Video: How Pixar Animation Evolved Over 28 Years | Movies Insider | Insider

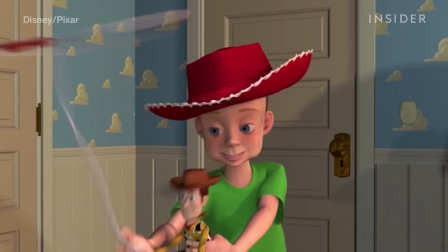[0:00]
This is Andy in Toy Story 1, and this is Andy in Toy Story 4.
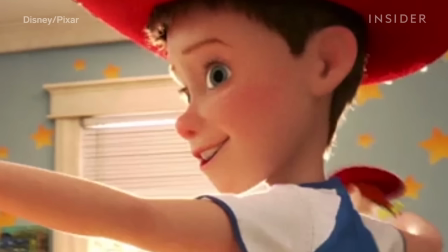[0:05]
The new Andy's skin and movements are smooth, while old Andy is robotic and wears a stiff shirt.
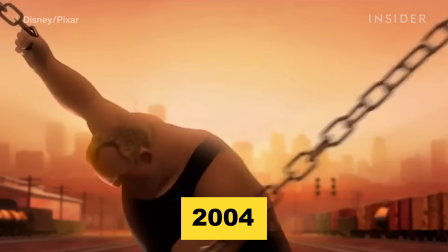[0:12]
Pixar has made giant leaps from their first film in 1995 to their newest release.
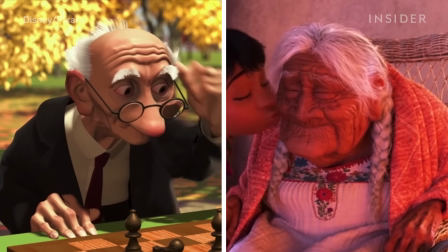[0:17]
From major advancements in how they animate humans to the clothes those humans wear.
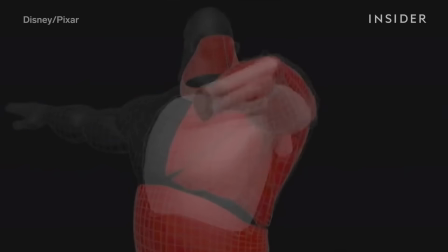[0:22]
We start with the way Pixar perfected realistic movement for characters of all kinds.
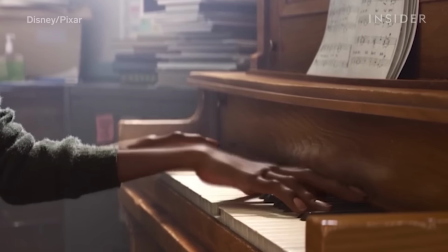[0:28]
This is a shot from Pixar's Soul. Even though it's animated, everything about how the fingers float from one key to another,
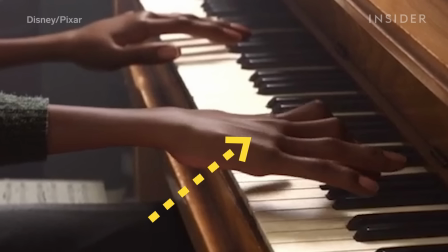[0:36]
to the small details like tendons moving in the hand, feels just as real as the reference footage that inspired it.
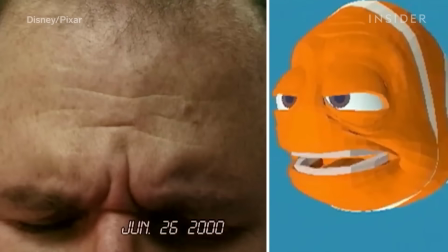[0:43]
While Pixar has used reference footage since the beginning,
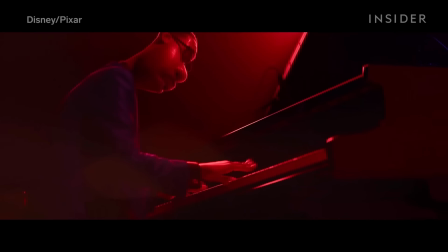[0:47]
it could not have pulled off a scene with movement this nuanced and realistic back in 1995 for Toy Story.
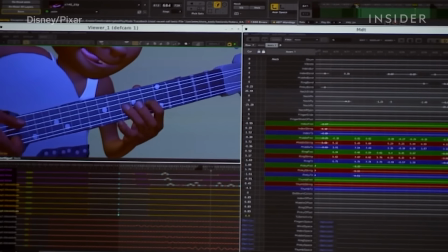[0:53]
And it took years of technological breakthroughs. So how did Pixar get here? First off, they have an army of animators and riggers. We talked to 7 who worked on Soul to see how far Pixar has come.
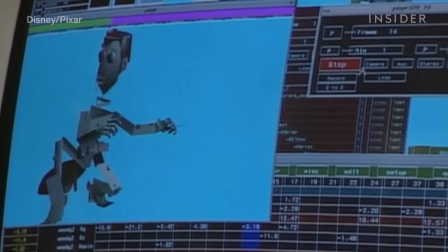[1:08]
Let's start over 26 years ago, with the technology built for Toy Story.
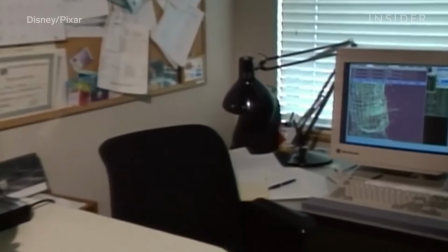[1:14]
Getting a given character to move starts in Pixar's rigging and modeling department. Whenever you're thinking of a character model before it's rigged, it's in a completely neutral pose. There's no expression on the face. The arms and legs are all straight.
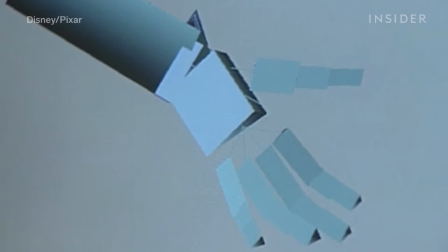[1:27]
And so the controls that we put in rigging lets parts of the body move like you would pose like a doll or a puppet.
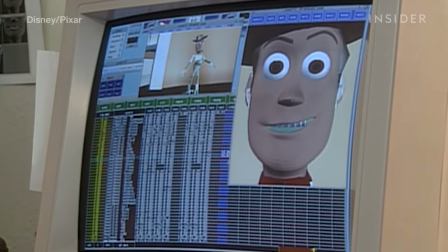[1:33]
To get a clearer idea of the basics, let's start with this character model of Woody.
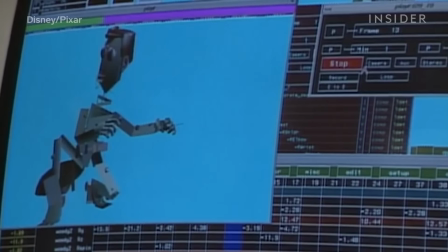[1:38]
The rigging department will add the rig, which is essentially an inner skeleton.
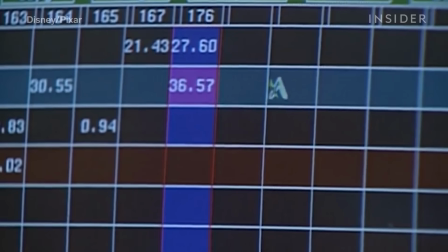[1:42]
Throughout this rig, you can see all these controls called animated variables, or AVARs, which animators use to make different parts of a character move around.
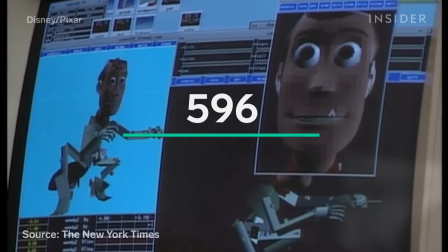[1:51]
This early version of Woody had 596 of those controls, which may seem like a lot,
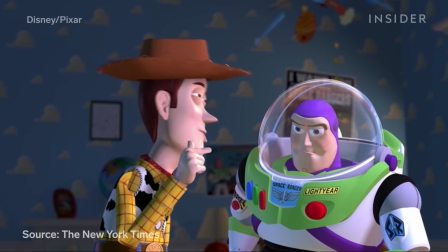[1:57]
but by 2019's Toy Story 4, Woody had more than 7,000.
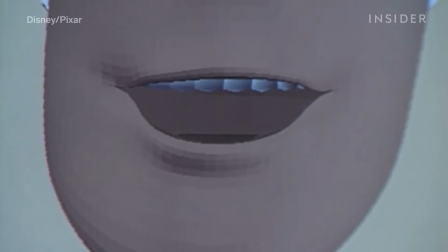[2:02]
To make things a little more complicated, one control point is often connected to other control points,
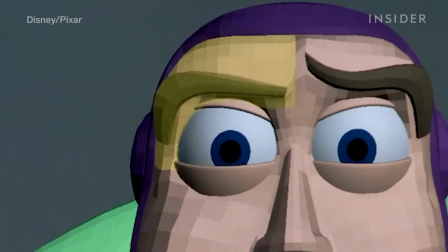[2:07]
so moving one in the eyebrow will move the wrinkles on the forehead. Adding more controls to these Toy Story characters would have let them move with more nuance.
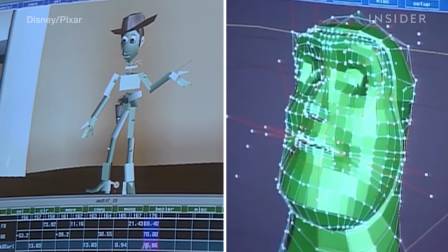[2:16]
But back then, Pixar was making a brand new rig for every single character.
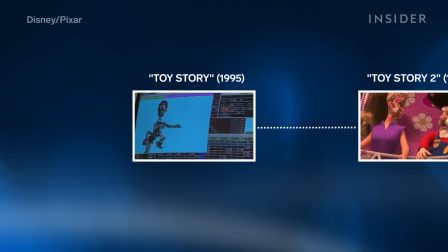[2:22]
That would change with Toy Story 2.
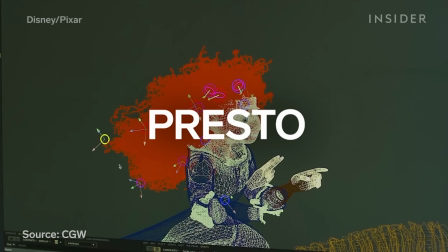[2:25]
Pixar introduced Geppetto, later updated to Presto, which allowed animators to reuse and adapt rigs for multiple characters.
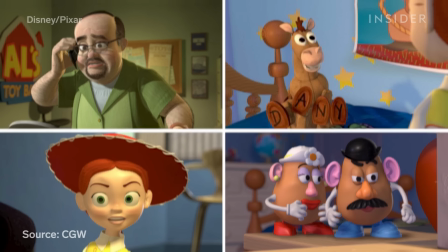[2:33]
This sped up the animation process and gave animators more control over movements and facial expressions.
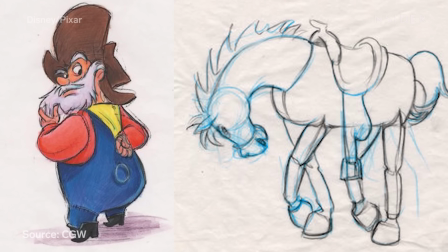[2:38]
The new software provided a template of 2-legged and 4-legged rigs that could be altered depending on the specific needs of the character.
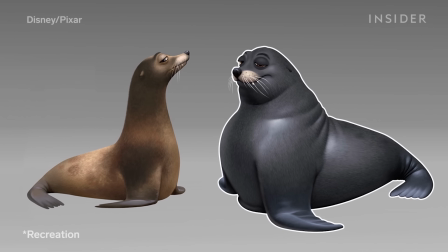[2:46]
According to rigger Jared Fong, the sea lions in Finding Dory were actually constructed from dog rigs, with legs folded into flippers.
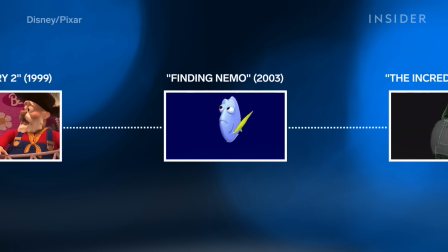[2:54]
More control with Geppetto also meant more expressive facial movements, as seen in 2003's Finding Nemo.
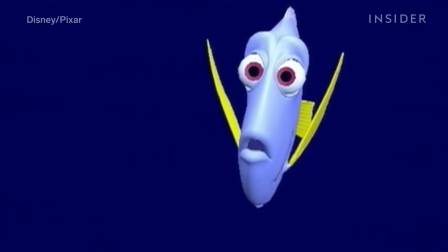[3:01]
To really nail the character's emotions, animators used reference footage.
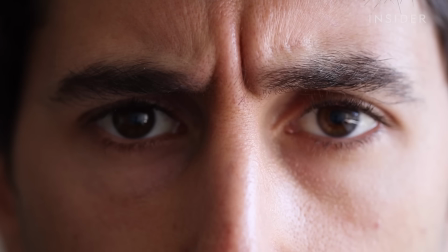[3:06]
Now, fish don't have eyebrows or eyelids, but eyebrows are so important for expressing human emotions.
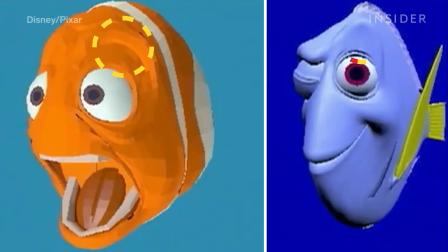[3:13]
So animators decided to add eyebrow-like lumps to characters like Marlin and Dory.
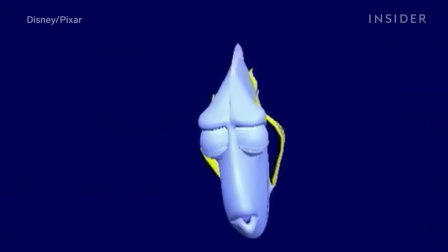[3:18]
And replicating real facial expressions meant connecting more control points with each other.
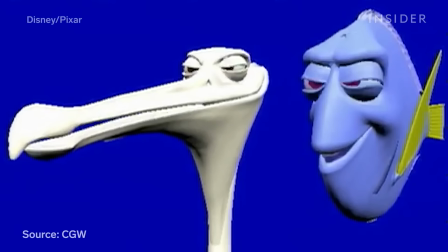[3:23]
You can see that with Dory. The control points around her mouth are connected with her eyes and her cheeks, giving her a more believable smile.
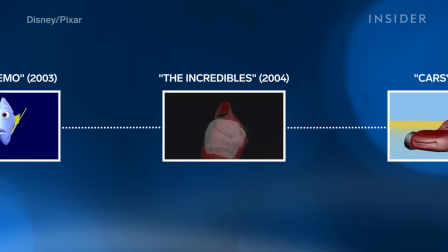[3:30]
A smize, if you will. After making major strides with toys and sea creatures, the most daunting challenge was yet to come: humans.
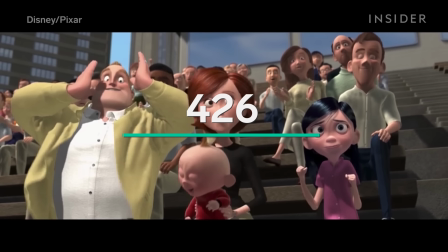[3:39]
Mr. Incredible consisted of 426 primary controls,
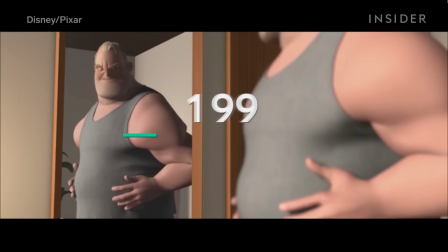[3:44]
111 secondary animation controls for more subtle movements, and 1,061 modeling controls for sizing and other adjustments.
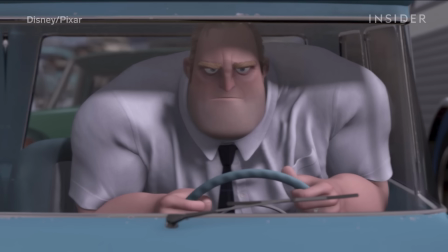[3:52]
Thanks to Geppetto, the rigging and modeling team could perfect Mr. Incredible and then reuse his rig for other characters.
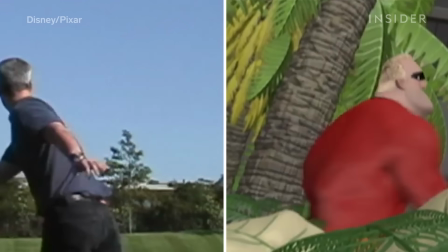[3:59]
And to really make his movements realistic, they used full-body reference footage.